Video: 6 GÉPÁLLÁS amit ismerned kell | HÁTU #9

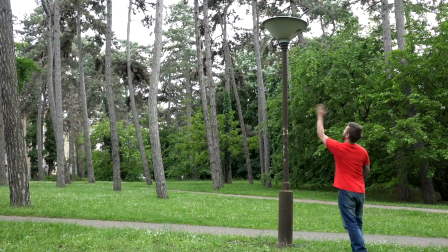[4:03]
Az előzőek után valószínűleg már kitaláltad, hogy ennél a gépállásnál a kamerádat a szereplő szemmagassága fölé kell helyezned.
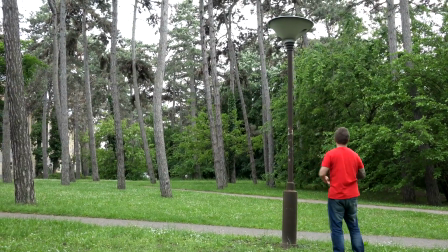[4:11]
Erre tökéletes lehet egy kameraállvány, vagy magasra tartott kéz. Na de hogy miért szenvedj ezzel?
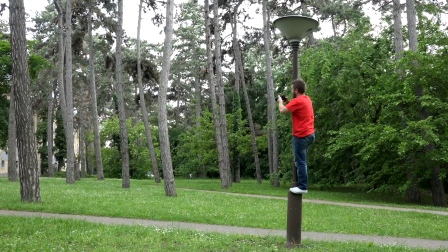[4:17]
Azért, mert ebből a nézetből a szereplőt kicsinek, eltörpülőnek, magányosnak, elnyomottnak mutatható.
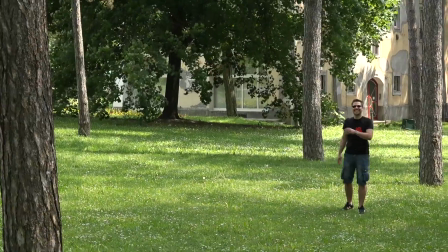[4:23]
Ő a kicsi, a néző és a környezet pedig fölé magasodik.
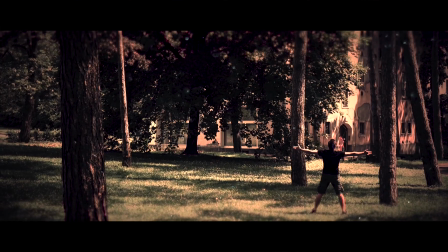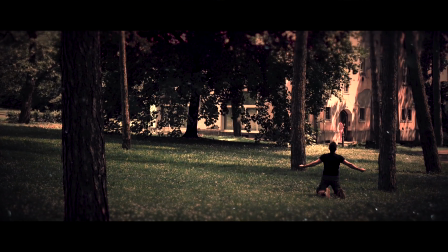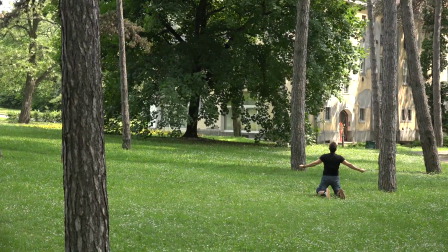[4:42]
Vlogolásra ez sem jó.
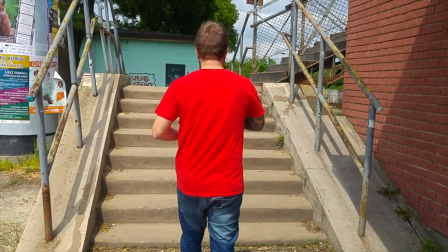[4:46]
Madártávlat. Jaj, ez nagyon jó gépállás. Hogy madártávlatból filmezz, szükséged van egy, a témádnál magasabb helyre.
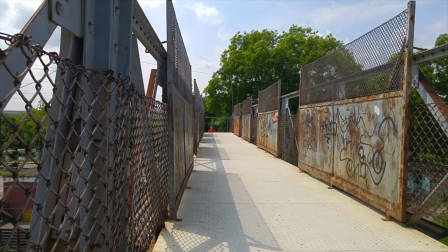[4:54]
Ez lehet daru, vagy akár drón, esetünkben egy vasúti gyalogos felüljáró.
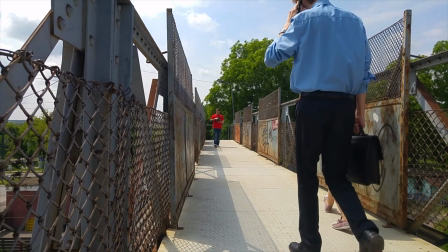[5:00]
Állítsd a kamerát úgy, hogy a szereplő fejmagassága felett legyen.
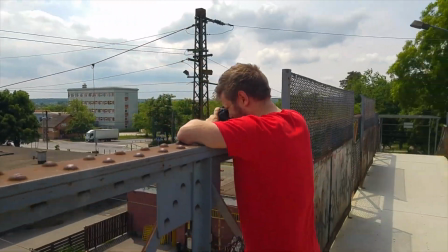[5:04]
Ezzel a gépállással a néződet egyszerűen kiemeled a filmet környezetéből, külső megfigyelőként nézheti a jelenetet,
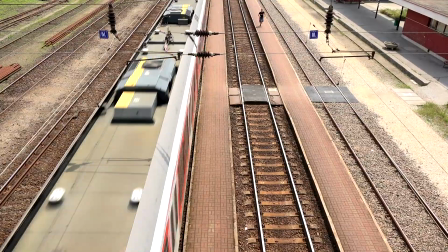[5:11]
bemutathatod a helyszínt, vagy akár azt is érzékeltetheted,
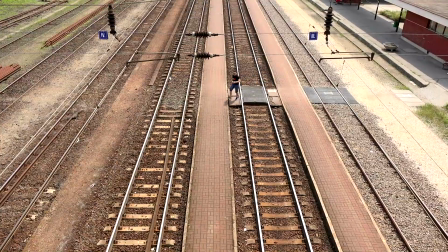[5:15]
hogy a szereplőd a környezetéhez képest jelentéktelen, egyedül van és magára maradt.
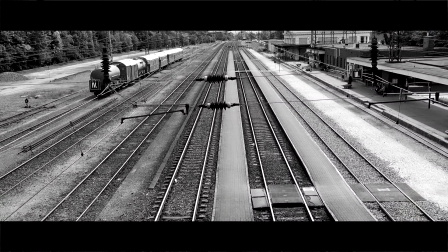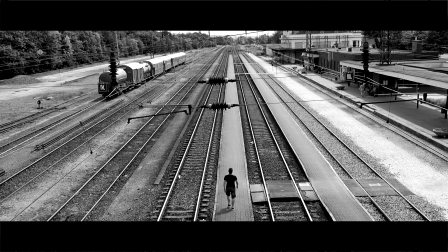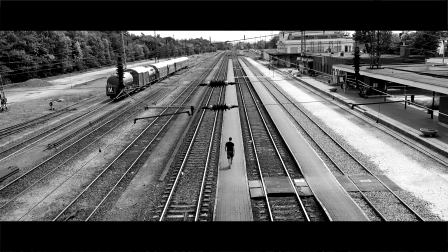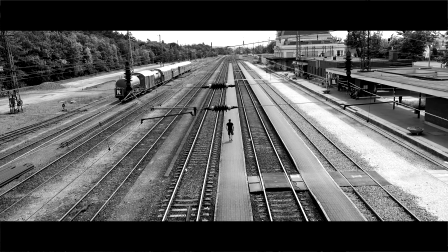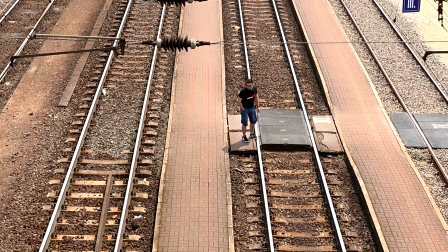[5:43]
Ha nem akarod, hogy a nézőid így tekintsenek rád, ezt se használd vlogolásra. Szubjektív. Na ez pontosan azt a hatást váltja ki, amit a szó jelent. Ezzel a kameraállással konkrétan a szereplőt bőrébe bújtathatod a nézőt, aki így pontosan azt látja majd, mint amit a szereplő. Ehhez ugyancsak elég egy állvány, szem elé szorított kamera, esetleg mell vagy fejheveder.
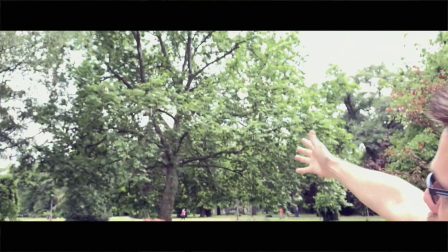[6:11] És föl kéne menned, ha elég, majd ezt megoldjuk, hogy te bakot tartok neked, aztán elkapod az alsóágát,
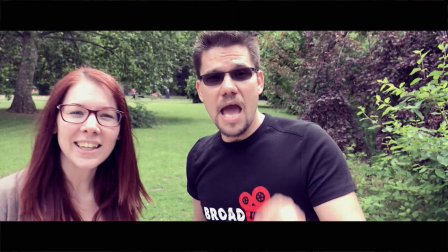[6:18] fölhúzod magad, meg mit tudom én, de, meg fogod tudni csinálni, figyelj, erős vagy, könnyű vagy, én földoblak,
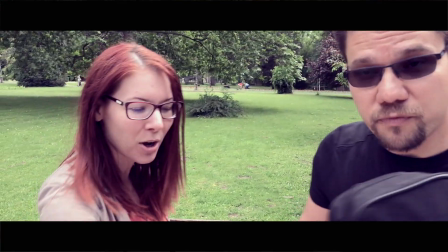[6:26] ezt fölviszed szépen magaddal, ott magad fölállítod meg, de igen, ez könnyű lesz.
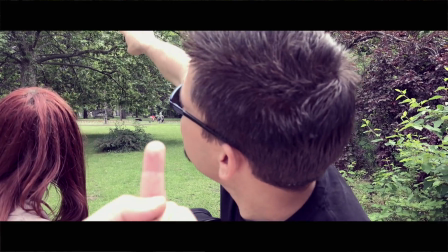[6:32] Fejeden. És mit tudom én, úgy, ott látod ott azt a V betűt? Na odáig kéne, oda becsücsülsz.
Vlogolásnál mértékkel használandó. Ha tetszett a videó, kedveljétek és osszátok meg, ebből tudni fogjuk, hogy érdekel a téma, és érdemes vele tovább foglalkozni. Hogy szokták fiúk? Addig is, velünk tartás, videónézés, kommentelés, kérdezés, válaszolás, ha nem, akkor is. Sziasztok! Na, megyek!